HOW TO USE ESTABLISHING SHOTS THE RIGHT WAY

So they may start on a detail that's going to seem out of context, and then they'll slowly back you out to let you know the geography. So for example, the opening credit sequence from Fight Club, which actually starts inside of Jack's head. Or is it Rupert? I think it's actually Rupert.
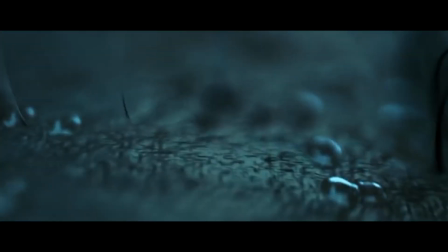It starts inside of the character's head and backs its way all the way out through his forehead and up the barrel of the gun,
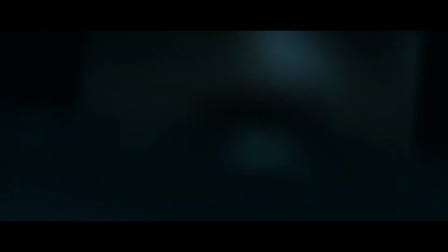establishing time, tone, and location. Out of context, of course.
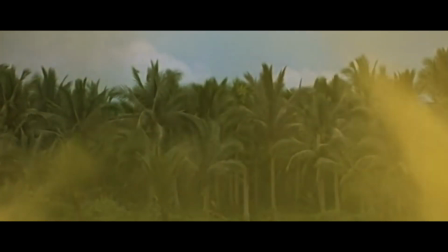The opening shot from Apocalypse Now shows the tree line. It's an establishing shot that lets us know that we're there, but it's shown out of context.
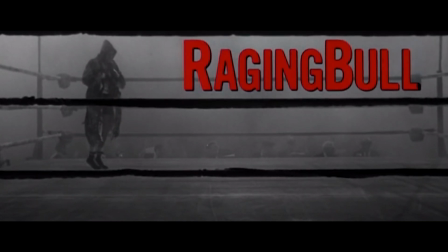Another example would be the opening shot from Raging Bull by Martin Scorsese. We see Jake LaMotta in slow motion. We know that we're at a boxing match. We see the boxer, but we don't know exactly what city we're in.
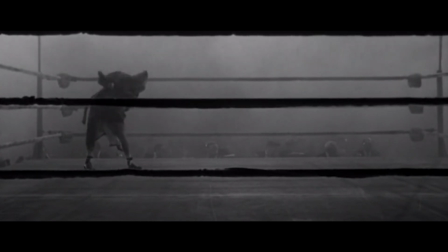We don't know exactly what time we're in. So it's shown out of context. John McTiernan does this a lot also. Now it's important to stop and kind of point out a difference here. Opening shots and establishing shots are not always the same thing. An establishing shot can be both, and an opening shot can be both, but they're not always the same exact thing. So don't assume that an opening shot is necessarily an establishing shot.
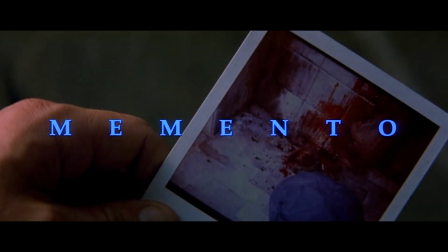For example, the opening shot from Memento doesn't establish time, tone, or place,
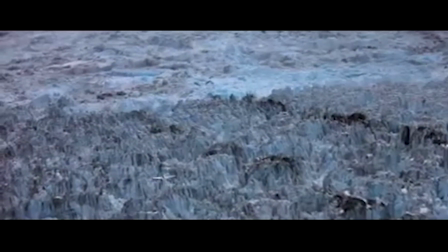whereas the opening shots at the beginning of Insomnia do show time, tone, and place.
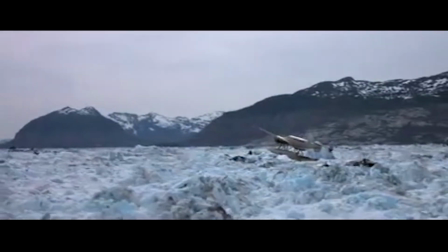So it's very easy to get them both confused because establishing shots help convey information. However, opening shots tend to be more about conveying story, which brings us to technique number 3, which is incorporating the story.
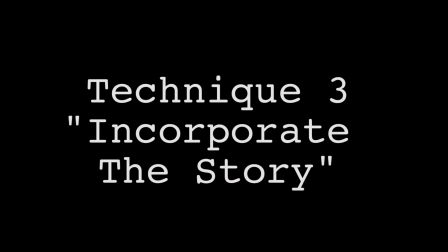So let's go back and take a look at that opening shot from The Dark Knight again.
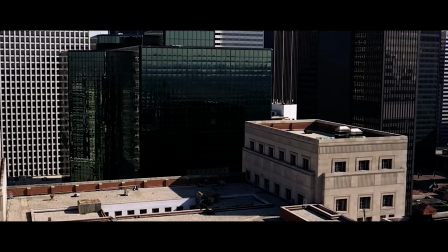The reason why this shot works so perfectly is because we know as an audience, we know as a moviegoer that we went to go watch a Batman movie.
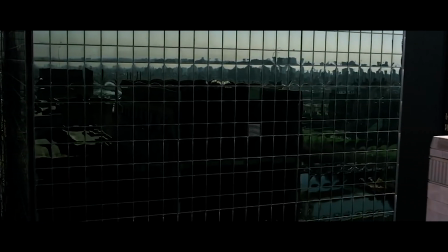We know that we're going to be in Gotham City. But as we're pulled into this one moment here, where the window bursts out,
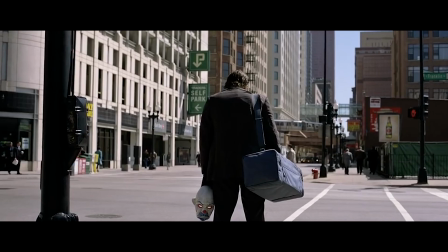we're immediately brought into the story and then launched into the bank heist that introduces us to the Joker, the villain of the film. Or even this opening shot from Blade Runner, which we see the city and we see the car go by.
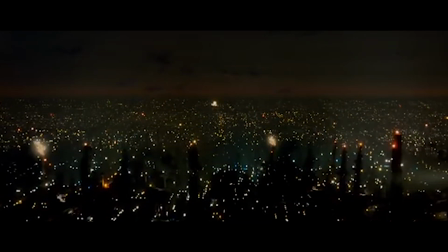Or the infamous one from Star Wars, which tilts out of the titles and we see the Death Star chasing a smaller, much smaller ship. These are ways that filmmakers have found to use establishing shots that also incorporate the story, and that's why they feel more powerful as opening shots. But this doesn't just pertain to opening shots.
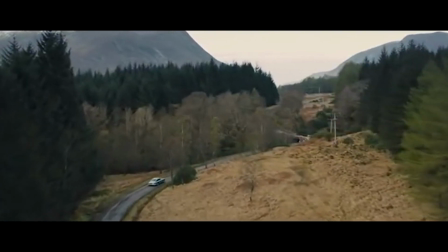This can happen anywhere throughout a film. Take, for example, this scene from Skyfall as James Bond drives M back to his childhood home.
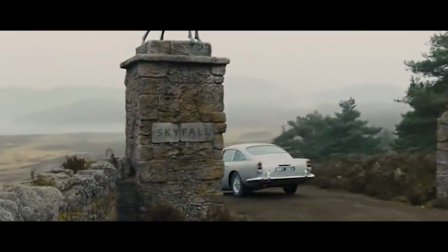We start tight on the car, we go down the hill, and the camera cranes up, revealing the statue in the front and the house in the background.
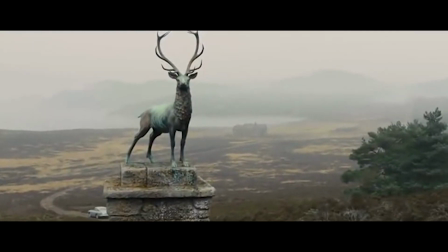And it's interesting to use this example because this was shot by one of the best cinematographers, if not the best cinematographer who's ever, shot anything, Roger Deakins.
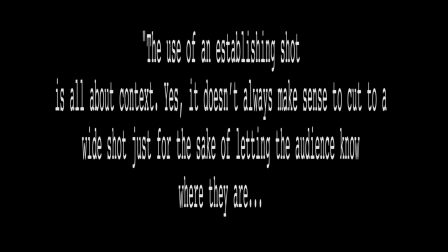And his quote on establishing shots is, "The use of an establishing shot is all about context. Yes, it doesn't always make sense to cut to a wide shot just for the sake of letting the audience know where they are,
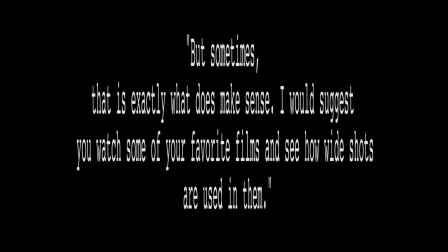but sometimes that is exactly what does make sense. I would suggest you watch some of your favorite films and see how much wide shots are used in them." And there couldn't be a better possible quote regarding the use of establishing shots. If the use of an establishing shot is to convey information to the audience and let them know where they're at, when they're at, what's going on, who's in this scene, what's the mood of this piece, what happens when you don't convey that information intentionally, you can use it to misdirect the audience.
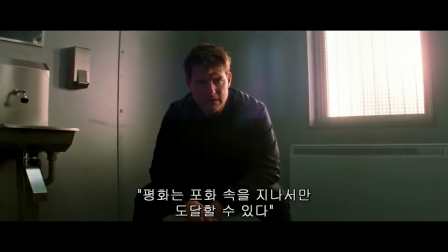So for example, let's take a look at this scene from Mission Impossible Fallout by Christopher McQuarrie.
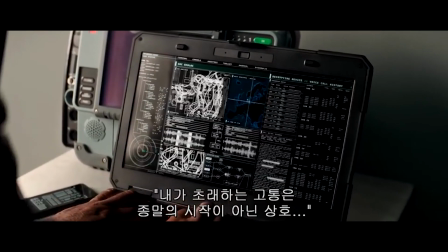After we watch the newscast, we open up in what we believe is a hospital room.
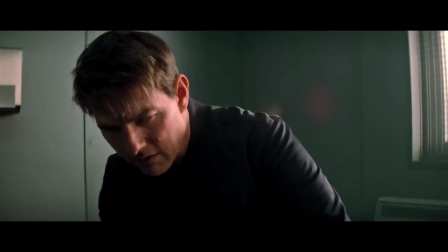We never see an establishing shot of the outside.
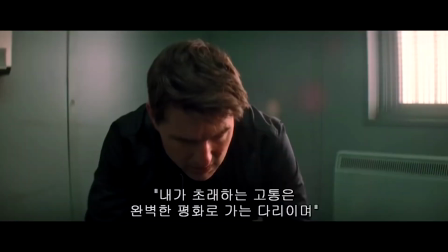We just fill in the gaps because we see a hospital bed, we see a hospital window, and it makes the reveal in this scene that much more powerful.
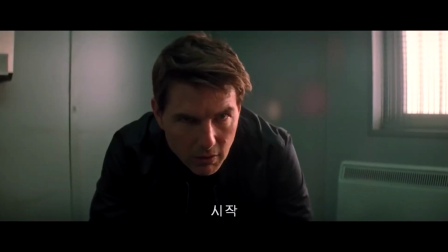Go.